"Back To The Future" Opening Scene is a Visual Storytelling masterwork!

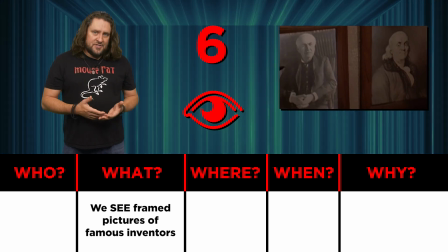250s
Even if you don't immediately recognize them as inventors, most people would at least understand that they're historical figures.
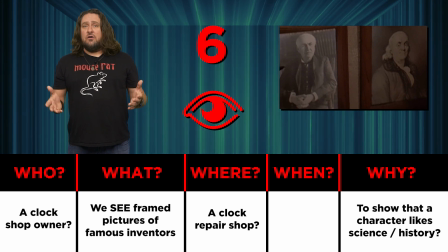257s
What might this be telling us? Probably that the person involved admires them in some way, or that they have similar interests.
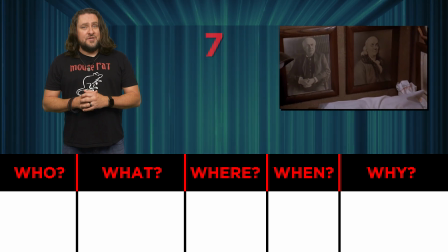265s
7.
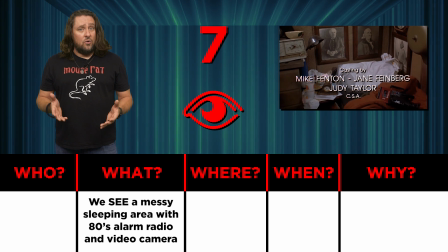266s
We see a messy sleeping area with a radio alarm clock and an old-school video camera, both consisting of 1980s technology.
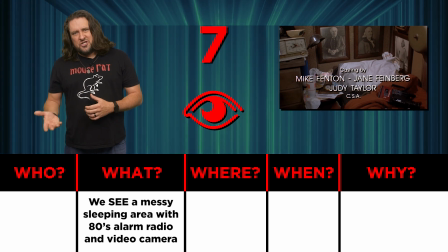275s
Aside from giving us information about the possible time setting,
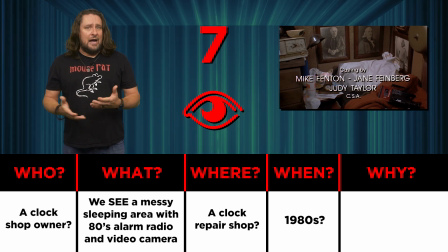278s
it would also be a little jarring for someone's bed to be out in the open on the showroom floor at a clock repair shop. So does that mean that this is someone's house? If it is, I'm guessing that they're disorganized, and they're also very interested in clocks.
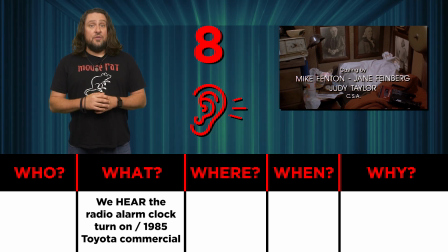294s
Number eight, we hear the radio alarm clock turn on with a commercial about the new 1985 model Toyotas.
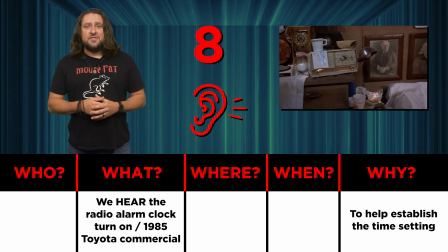302s
That helps to further establish the time setting in the mid-80s.
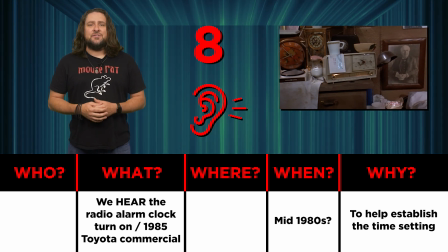305s
Of course, the director Robert Zemeckis could have easily shown us the year with text on screen right after the main title,
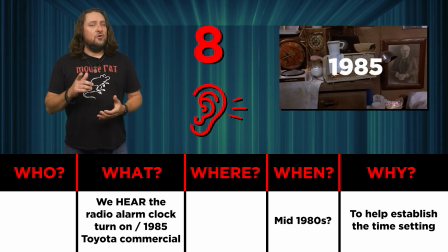312s
but he clearly wanted to do it in a more organic way.
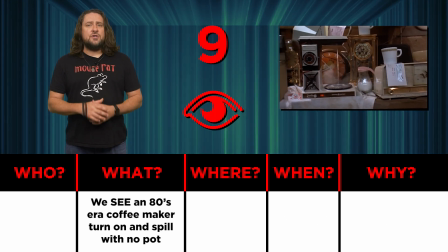316s
Number nine, we see an 80s era coffee maker turn on by itself and spill because there's no coffee pot underneath.
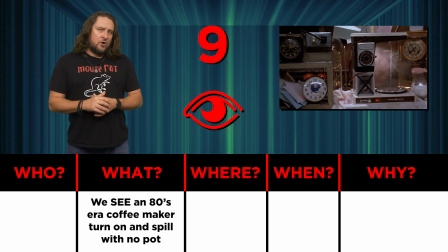324s
Now aside from that set dressing adding just a little bit more credibility to our 1980s time frame theory,
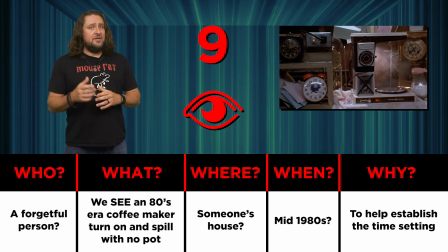330s
it also might suggest that the person who lives there is forgetful or absent-minded.
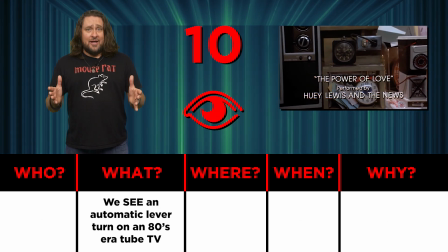335s
Number ten, we see a homemade Rube Goldberg style invention where a clock lever turns on the power to an old tube television.
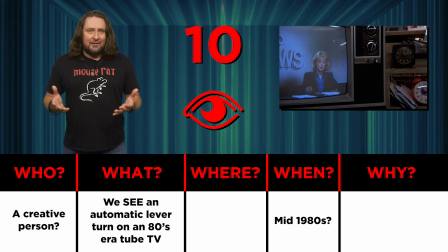343s
This raises questions about who would design something like that, and why is the audience being shown this right now?
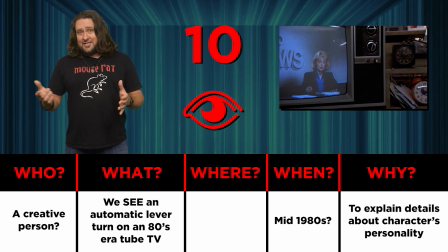350s
Perhaps it's another breadcrumb to suggest that he or she has a creative imagination.
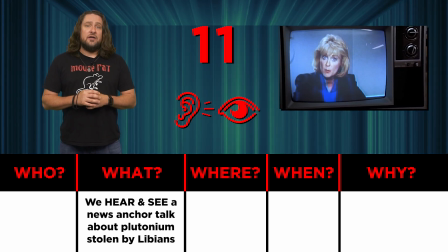355s
Number 11, we hear and see the TV news anchor talking about plutonium that may or may not have been stolen by Libyan terrorists.
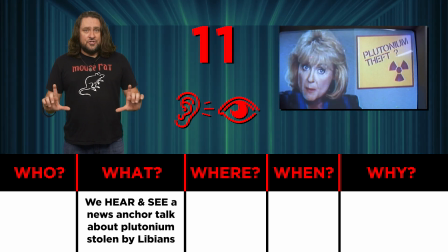364s
Notice how the camera intentionally pushes in on the TV and stops for a moment.
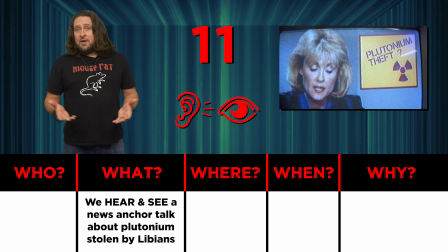369s
Okay, so what might be the reason for this? Well, I can tell you that literally everything said or shown on screen for any noticeable amount of time should have a very specific purpose, regardless of how subtle it may appear to be at first.
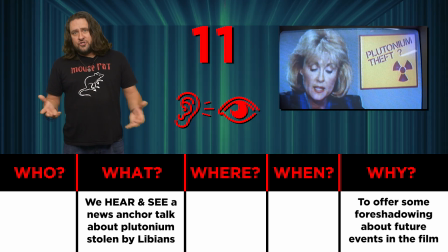383s
In this case, I'd assume that they're trying to offer some sort of foreshadowing about related events that will develop throughout the film. Oh, and judging by her shoulder pads and hairstyle, I think it's a pretty safe bet that the movie takes place in the 1980s.
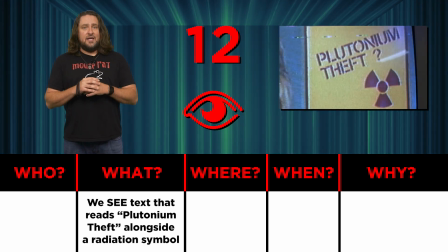398s
12. We also see a graphic on the TV screen with bold text that reads plutonium theft, along with a large radiation symbol. Now, aside from the fact that most news networks use visual aids to go along with what their anchors are saying,
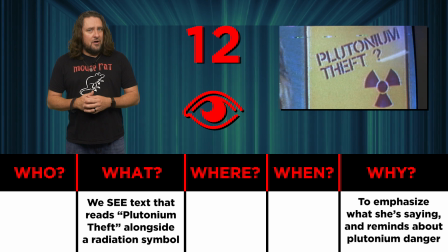413s
it's a metaphorical tap on the shoulder for the audience to pay attention to what she's saying. The radiation symbol also serves as a reminder for how dangerous plutonium can be.
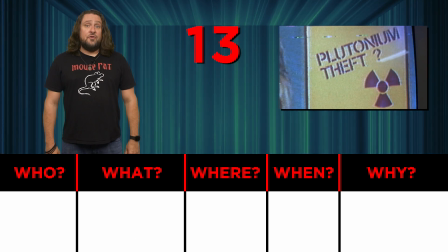423s
Number 13,
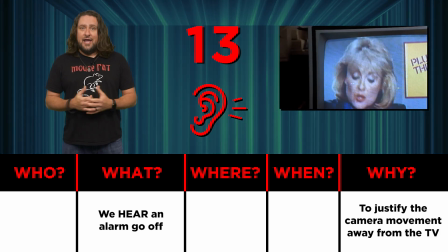424s
we hear an alarm go off that subconsciously justifies the camera to start moving again so the audience can see what made the noise.
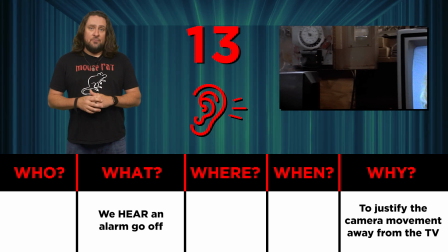433s
This is an example of something called motivated camera movement, which we'll talk more about in our cinematography lessons.
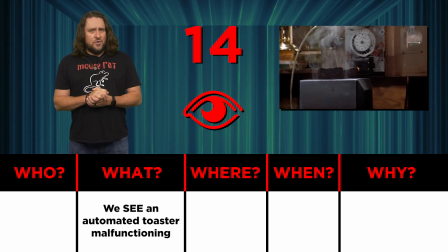440s
Number 14, we see some sort of automated toaster malfunctioning with charred toast popping up and down.
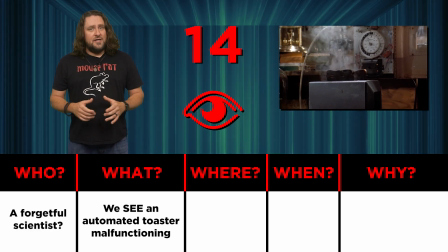446s
This is yet another suggestion that whoever lives there has not only been tampering with household appliances,
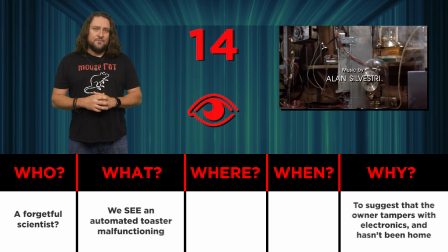453s
but also that they're not home at this very moment. Number 15, we hear a buzzer noise.
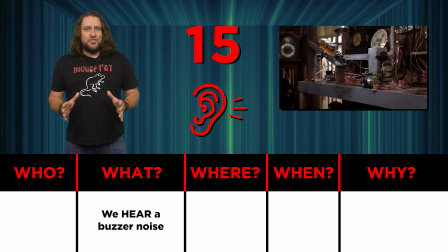459s
The main purpose of this is directly associated with the visual action that's about to happen,
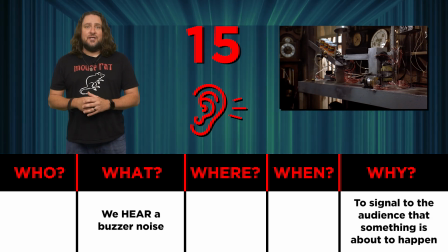465s
but it also serves as a jarring signal that tells the audience to pay attention.
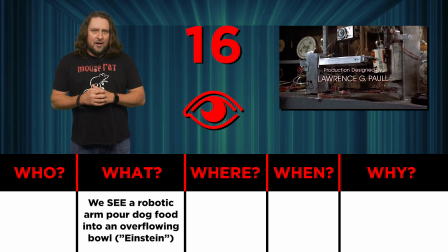470s
Number 16, we see a robotic arm contraption, open a can of dog food,
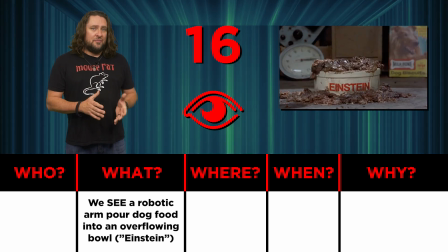475s
and dump it into an overflowing bowl with the name Einstein written on the side.
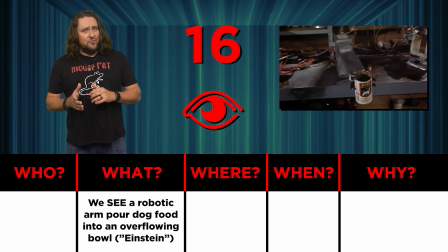480s
Then the robotic arm drops the empty food can into a trash bin containing several other empty cans.
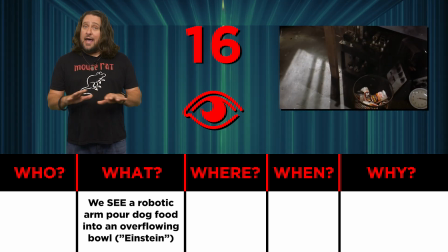486s
This one single action serves as the pattern to establish multiple things about the scene.